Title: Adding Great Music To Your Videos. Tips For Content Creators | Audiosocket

Okay the crescendo brings us from the night. It lets Eileen zip around me on her motorcycle. It says we're on the road. The dip gives us that visual of we're in Colombia here, the mountains and then the BAM brings us into we're on our bikes and then notice that those bike transitions happen on the beat and we're going so that's a very very very basic use of music to move the story forward let me show you a more advanced example of this so i've got this other project in here this is a project that i did when again eileen my writing friend and i rode through patagonia and we had a moment in our experience where because it was so windy and things were chaotic we didn't have
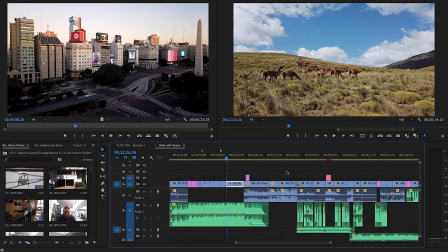narrative to tell the story we had some visuals we had no narrative and so what i did was i used the music again to be the unseen narrator and so we go from this really wonderful experience where we are out there are all these uh camel animals i can't remember the name of
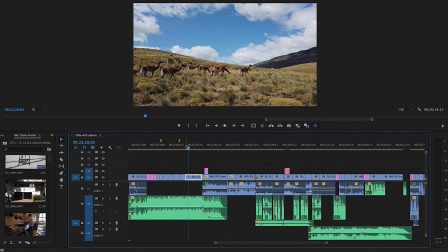the camel animal animals and i'll bring this up so we're walking through this it's just this really wonderful experience. And then in the span of just a couple of minutes we had disaster. Eileen's bike broke down and we got stranded in the middle of the Andes Mountains and we needed to be rescued.
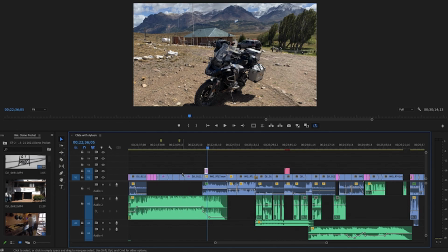So if we look at this timeline you can see on the on this first part here where everything is good we have a very basic audio track.
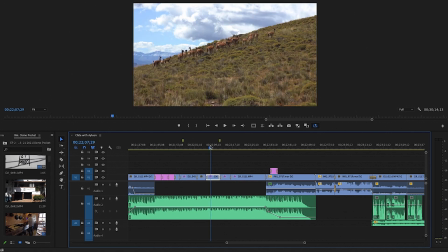It's just showing us these animals you can listen to that.
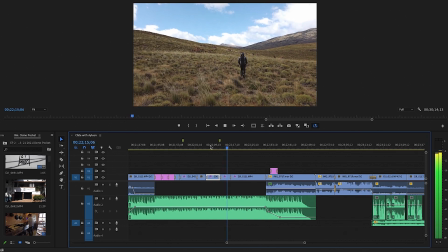It's very uplifting, wonderful, it's going along just great. Okay so we need to come out of that transition and then go into disaster and
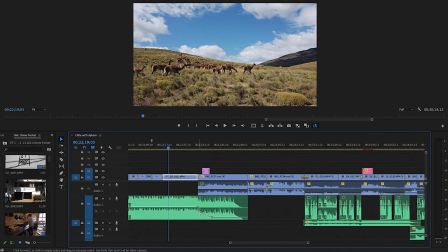so you can see here I have ducked this music so these are this line here is the volume so I've taken it down so you can hear the narrative so we have visual we We have the unseen narrator, the music. Then we have the narrative.
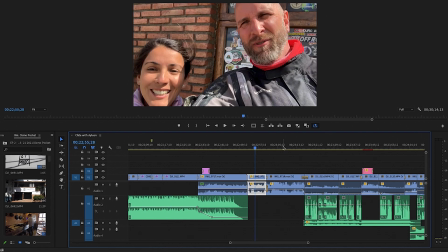Then we have some more narrative, some more narrative.
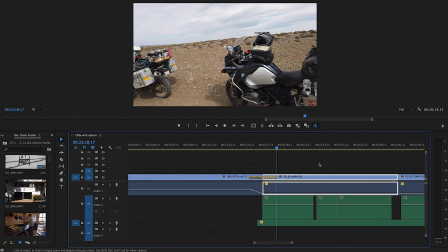And then suddenly, we have the music that's going to bring us from happy to very, very sad. And we're gonna walk through this journey as Eileen realizes her trip is over. We experience that through the music. So let me walk you through each of these sections. And then I've linked to this video in the description below so you can see the whole thing all in context
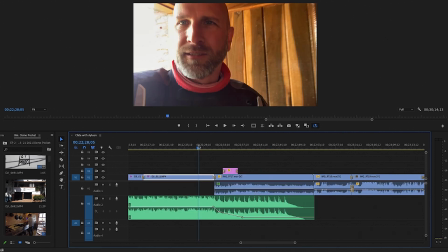but let's just hear this so you can see each section one by one. So here we are, happy go lucky, we're
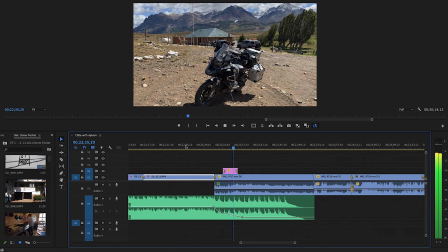at the border of Argentina and outside it is so windy, you can't really see here but.
Okay, so we've come out of that, I've mentioned that it's windy, things are changing,
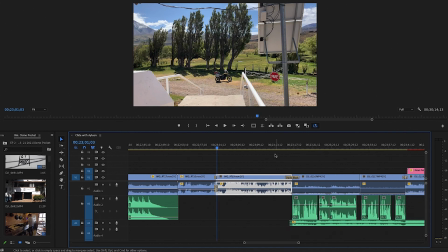we're We're gonna come over here, we're gonna show, here's a visual of the wind, listen to the music how we transition from everything's happy to something is happening that's not so good and you can hear the tone change dramatically. This all happens with the music.
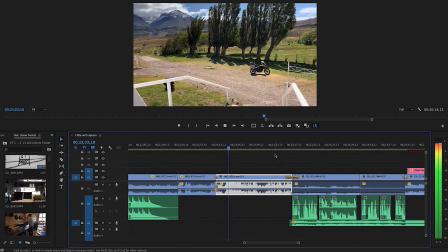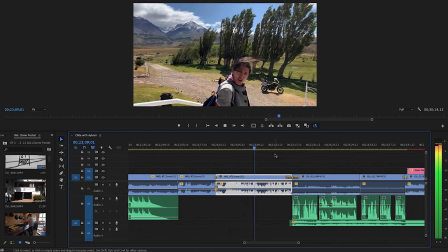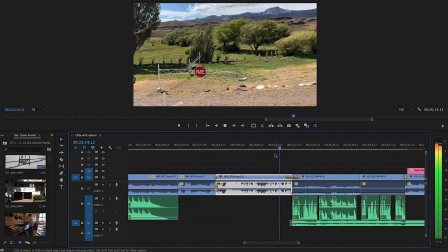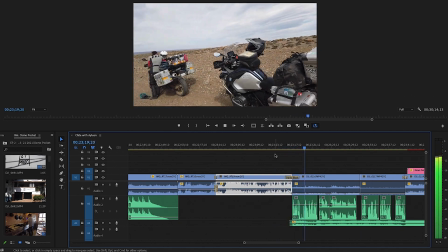Everything was perfect when suddenly my motorcycle turned off.
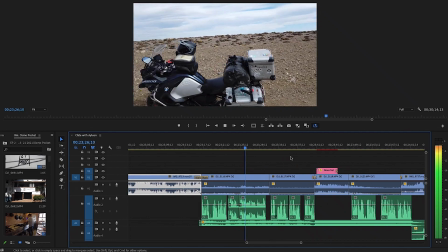I was very worried because we couldn't pass the night in the middle of the windy road.
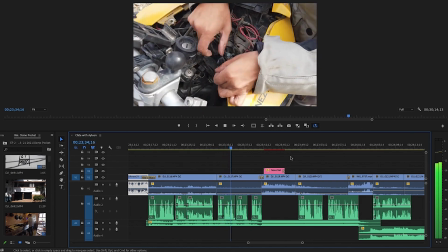I thought this must be an electrical problem. Could it be a problem with the battery?
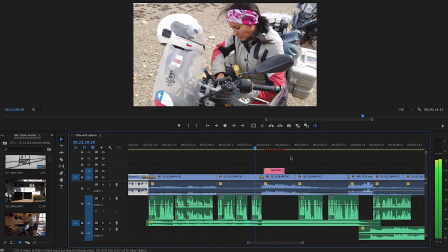We would have to ask for help.
Okay, so that music is giving us that foreboding. The music changes.
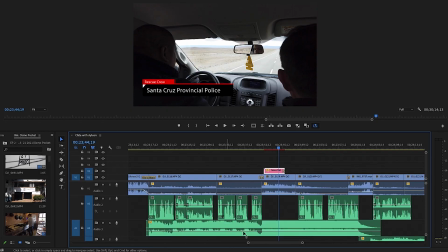You can see here in the waveform how we have a change in this song where it
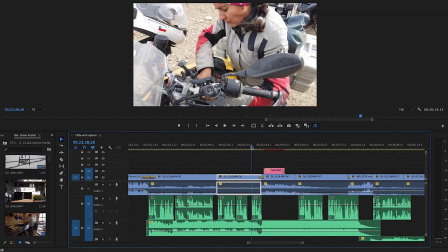goes from foreboding to somebody's coming we would have to ask for help
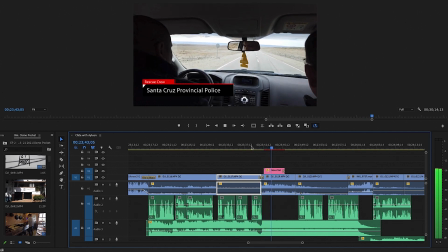okay that transitions us into that then I
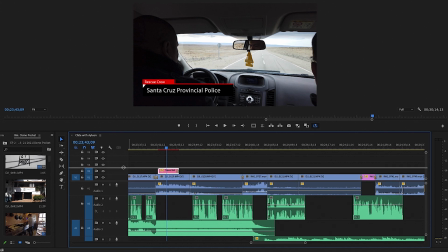needed a different song to keep us moving along in the story so you can see one
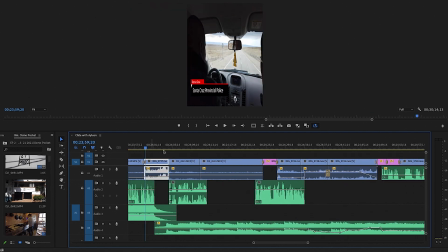song fades out another fades in and then we're just gonna fast forward over there to that you can see I've done a lot of manipulation of the volume on this and that's to allow Eileen to experience the sounds of her motorcycle being dead.
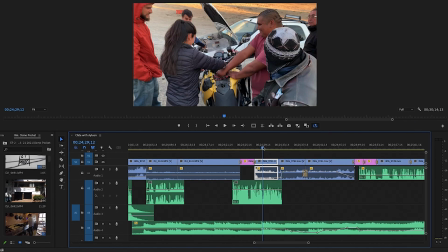She knows it's not gonna work. So let me just zip right over to this moment when she is discovering things are not gonna work out.
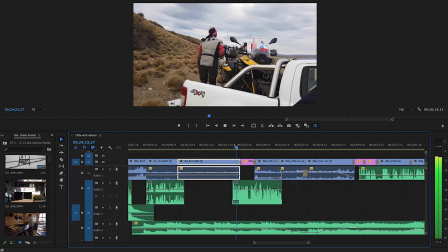So listen to how the music propels the story forward.
Luckily there's a police station here in the middle of nowhere and they were able to get us back
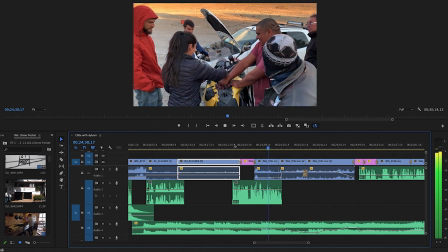to this little town and there's some mechanics here that maybe are gonna be able to fix things.
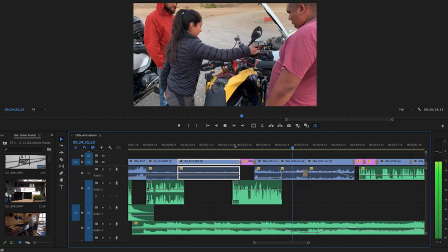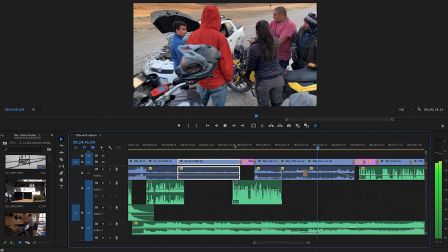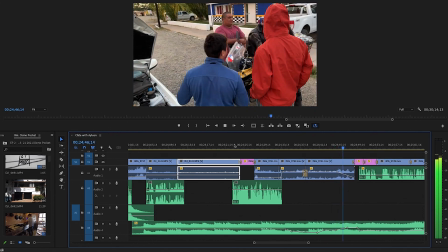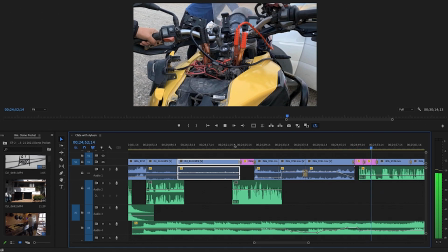I think my trip ends here unfortunately. How sad!
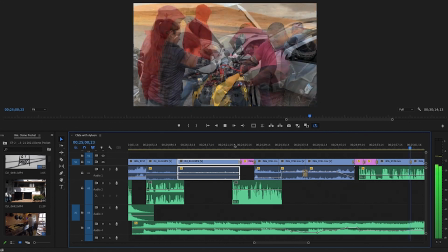I'm very sad. I can't accompany Mark to the Charlton. The motorcycle is not in good conditions.
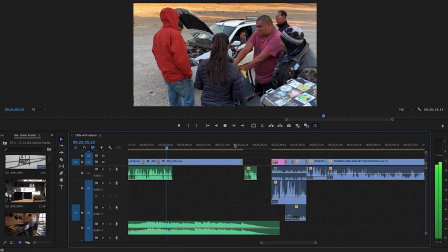I must go back.
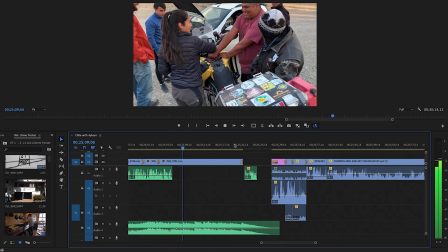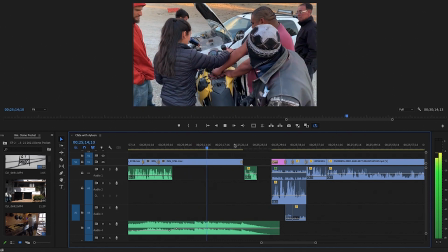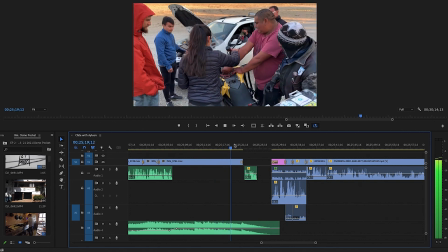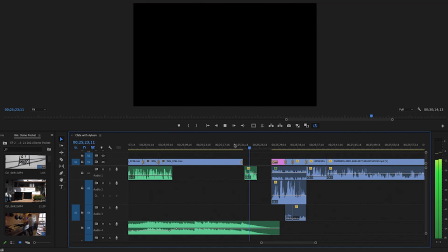I'm really very sad at this moment.
All right, I also noticed how I used silence as a segue. So she's very sad, we fade to black and then we just let that sink in. Audio music is the unspoken narrator, the third pillar of storytelling. Well I hope this gave you some insight into the way that I think about music and try to edit the videos. I think a good way to understand how all of this is working is take a look at the links to the videos in the description of this video. It's the Patagonia adventure and also a new vlog that I've just started traveling through Colombia and they use music extensively to help tell stories. It's a little bit different than the tutorials and things that I've done in the past on AdoramaTV and on digital photography one-on-one. It's a lot more heavily narrated by the music so check that out and see if you can identify those points where the music is transitioning, it's bringing us up, it's telling us to be happy or sad and then I think listening to that and listening to how the narration works and the narrative and how the visuals all fit together you'll have a better understanding of how music can help you tell a better story. Well thanks for joining me for this episode. If you want to know more tips and tricks about editing or maybe some of the gear that we're using along the road traveling through Columbia, if you have questions about any of that kind of stuff, if you'd like to see more of these please give us a thumbs up, leave a comment below, let me know what you think. I'm happy to come back to this and maybe do a little bit more practical work on Adobe Premiere or how I use the editing tools in the Creative Cloud, whatever. Just let me know in the comments below and also subscribe, turn on the bell to get notifications. Thanks again for joining me and I'll see you in the next video.